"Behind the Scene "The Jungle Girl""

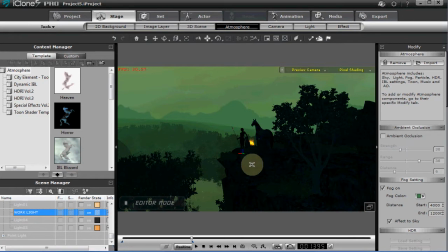5:11 Affect the sky, and started giving me a misty look there.
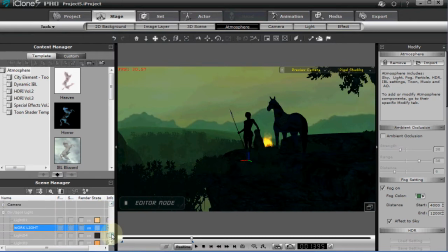5:19 And then, of course, I on this particular version, I thought it might be nice to have the sun,
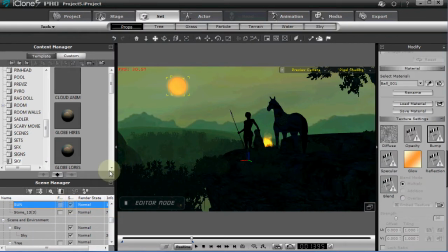5:27 so I created a little sun object there, kind of glowing as it goes down. Not terribly realistic, but it's a cool look, I thought, so might as well stay with it.
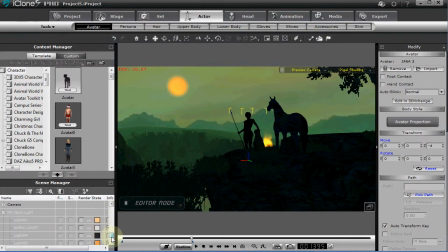5:37 And then added some light from the fire. We haven't added all our props in yet, but it's this one here. There we go. There's the light from the fire that's lit, and got that.
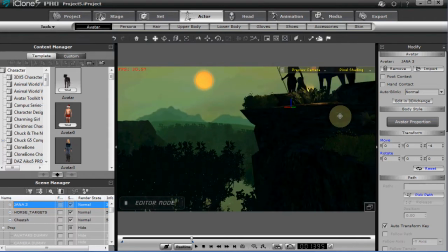5:51 And once again, camera placement is crucial. You only want to see what you've set up.
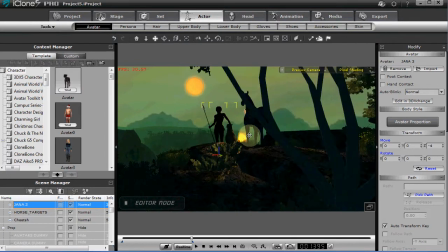5:56 I always like to have some foreground elements when I'm doing a boom or dolly shot.
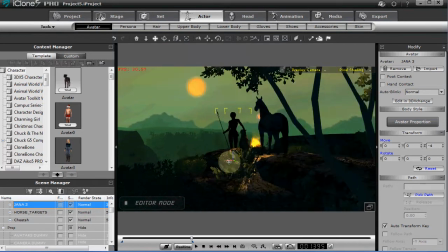6:00 It helps give you some distance, perspective, depth, and that's always a good thing to do.
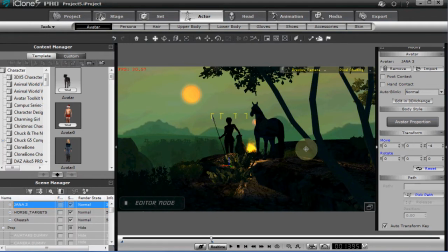6:07 So definitely want to plan the placement of your foliage and everything.
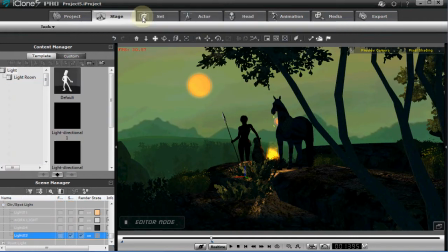6:12 And then also, of course, as far as atmosphere goes, added some
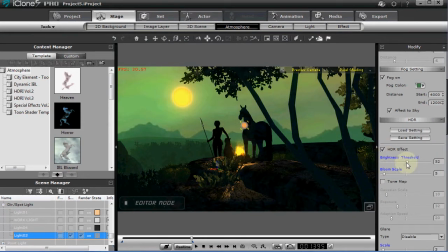6:20 HDR effect here, and I gave it some glows, a little bit of glow, light there.
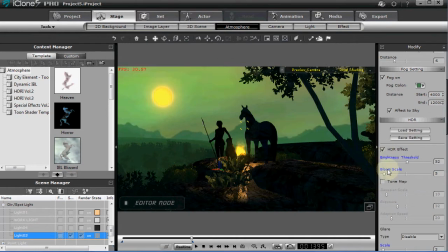6:29 And it's not terrible. There it is. Got a little bit of glow there. It's very subtle. Don't like to go overboard with that. You can easily do too much of that effect, and so you just play with that look till you get what you want.
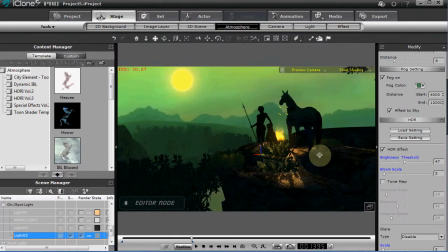6:39 But gives us a nice bit of perspective.
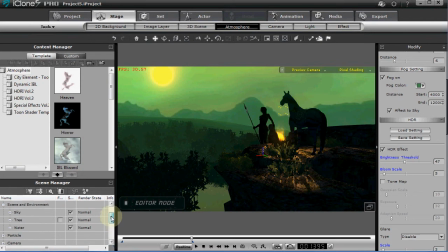6:42 Also added the fireflies, as it were, with the particle effects, and they were turned on here.
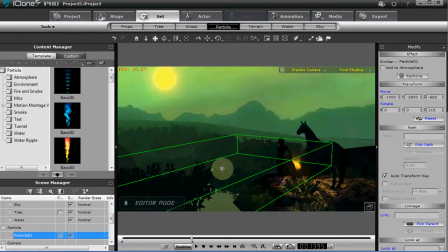6:50 And there we can see the firefly effects down here, and they add a nice little touch.
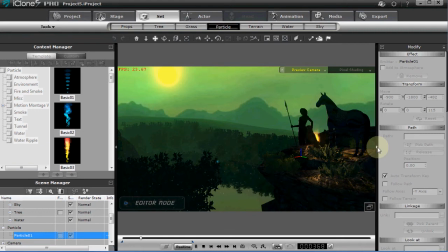6:58 It's maybe hard to see in our version here, but you can position those firefly glows.
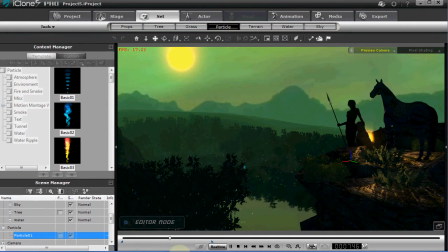7:05 So, and just playing with lights. So that's the basic layout. Relatively simple as far as I'm concerned. I think you'll find that it is. It worked out very nice. Gives a nice depth.
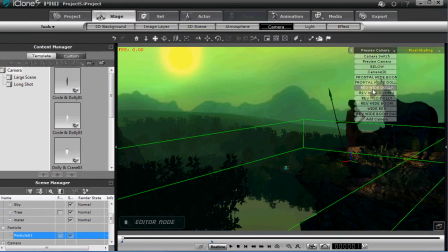7:16 We selected our cameras, and let's see. Here's our front shot.
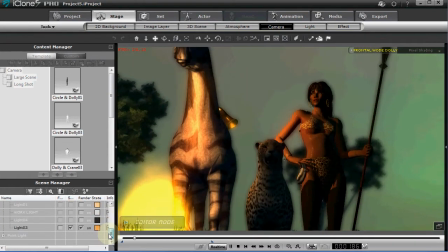7:22 Let's see. I think I had another light on here. I may have had another light, so probably need to turn that on.
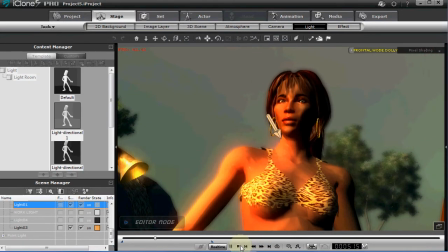7:27 There we go. There's a light there, and tweak that. So I think that gives you,
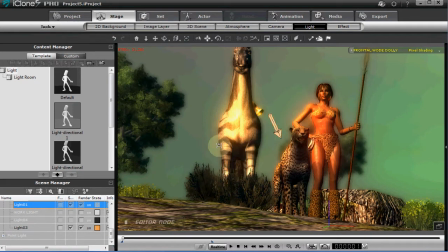7:33 hopefully that gives you a good idea of how to lay out basic elements of a scene to get a particular look that you're after.
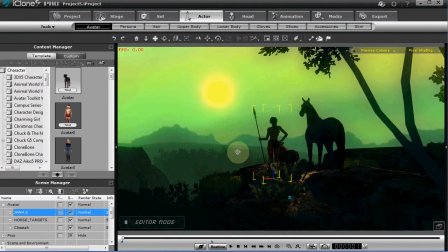7:43 It's pretty much all about the placement of the lights, utilizing the fog.
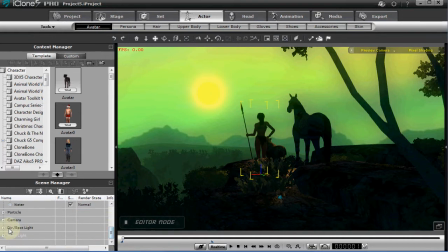7:49 Now, if you want to give it a daylight feel for more daytime, once again,
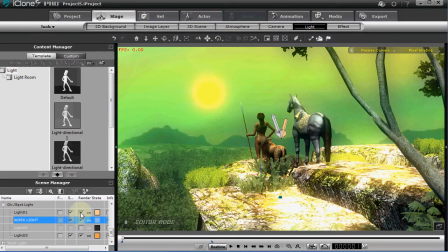7:55 it's just playing with lighting and adding the lights that you want and adjusting things for that particular look.
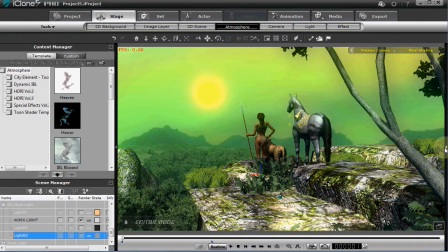8:02 So you could take the fog out probably, and let's bring that tab up and create a totally different look.
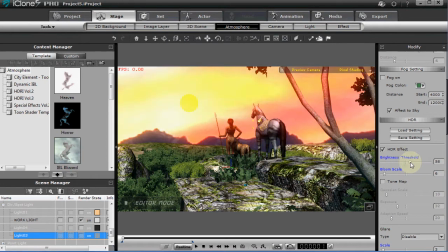8:11 Take down probably some of the
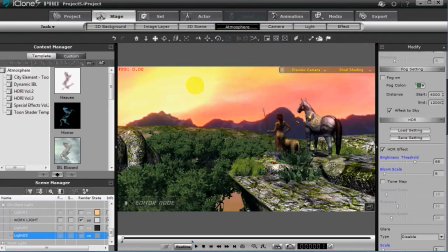8:17 HDR effect and create a daytime look. So that's possible too.
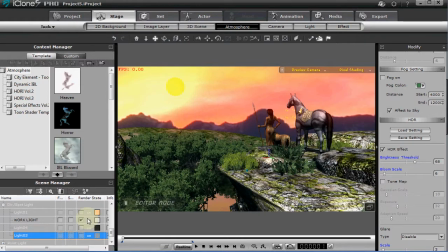8:23 Just simply by changing the lighting, we've got an entirely different feel for the shot.
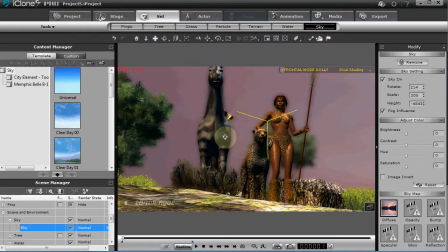8:30 I noticed that if I rotated the sky around
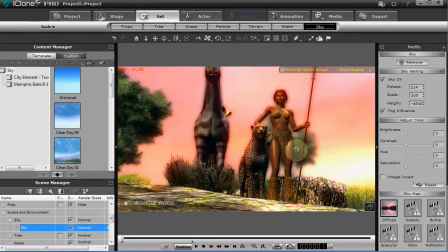8:37 and brought the mountains more into the shot, it helped that reverse shot too.
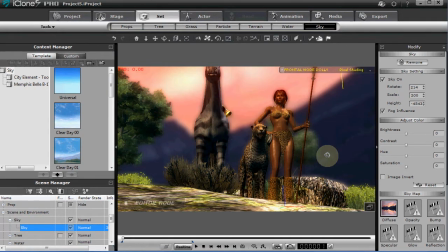8:43 So once again, gave it depth, utilizing depth of field, of course, for the camera shot.
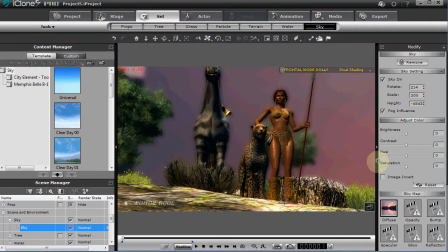8:51 That helps to give you the look you want, but
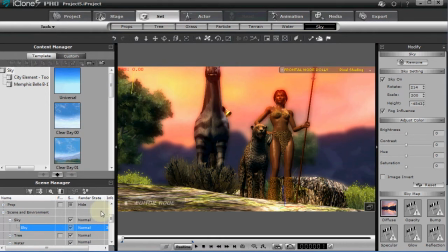8:56 you know, you can tweak that as well to create the look that you need. And let's play with that light some more. Got a light there, got a light here for the fire.
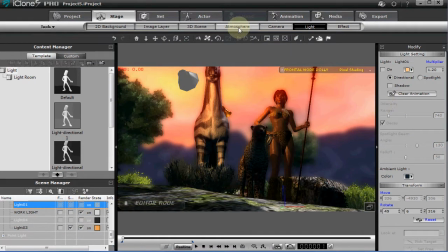9:10 Turn that off. Let's go back to our atmosphere here, turn the fog back on,
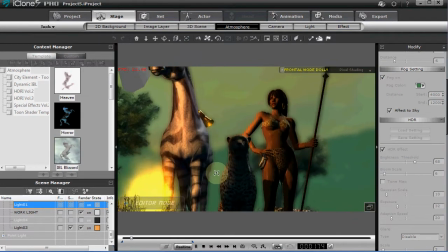9:19 like so.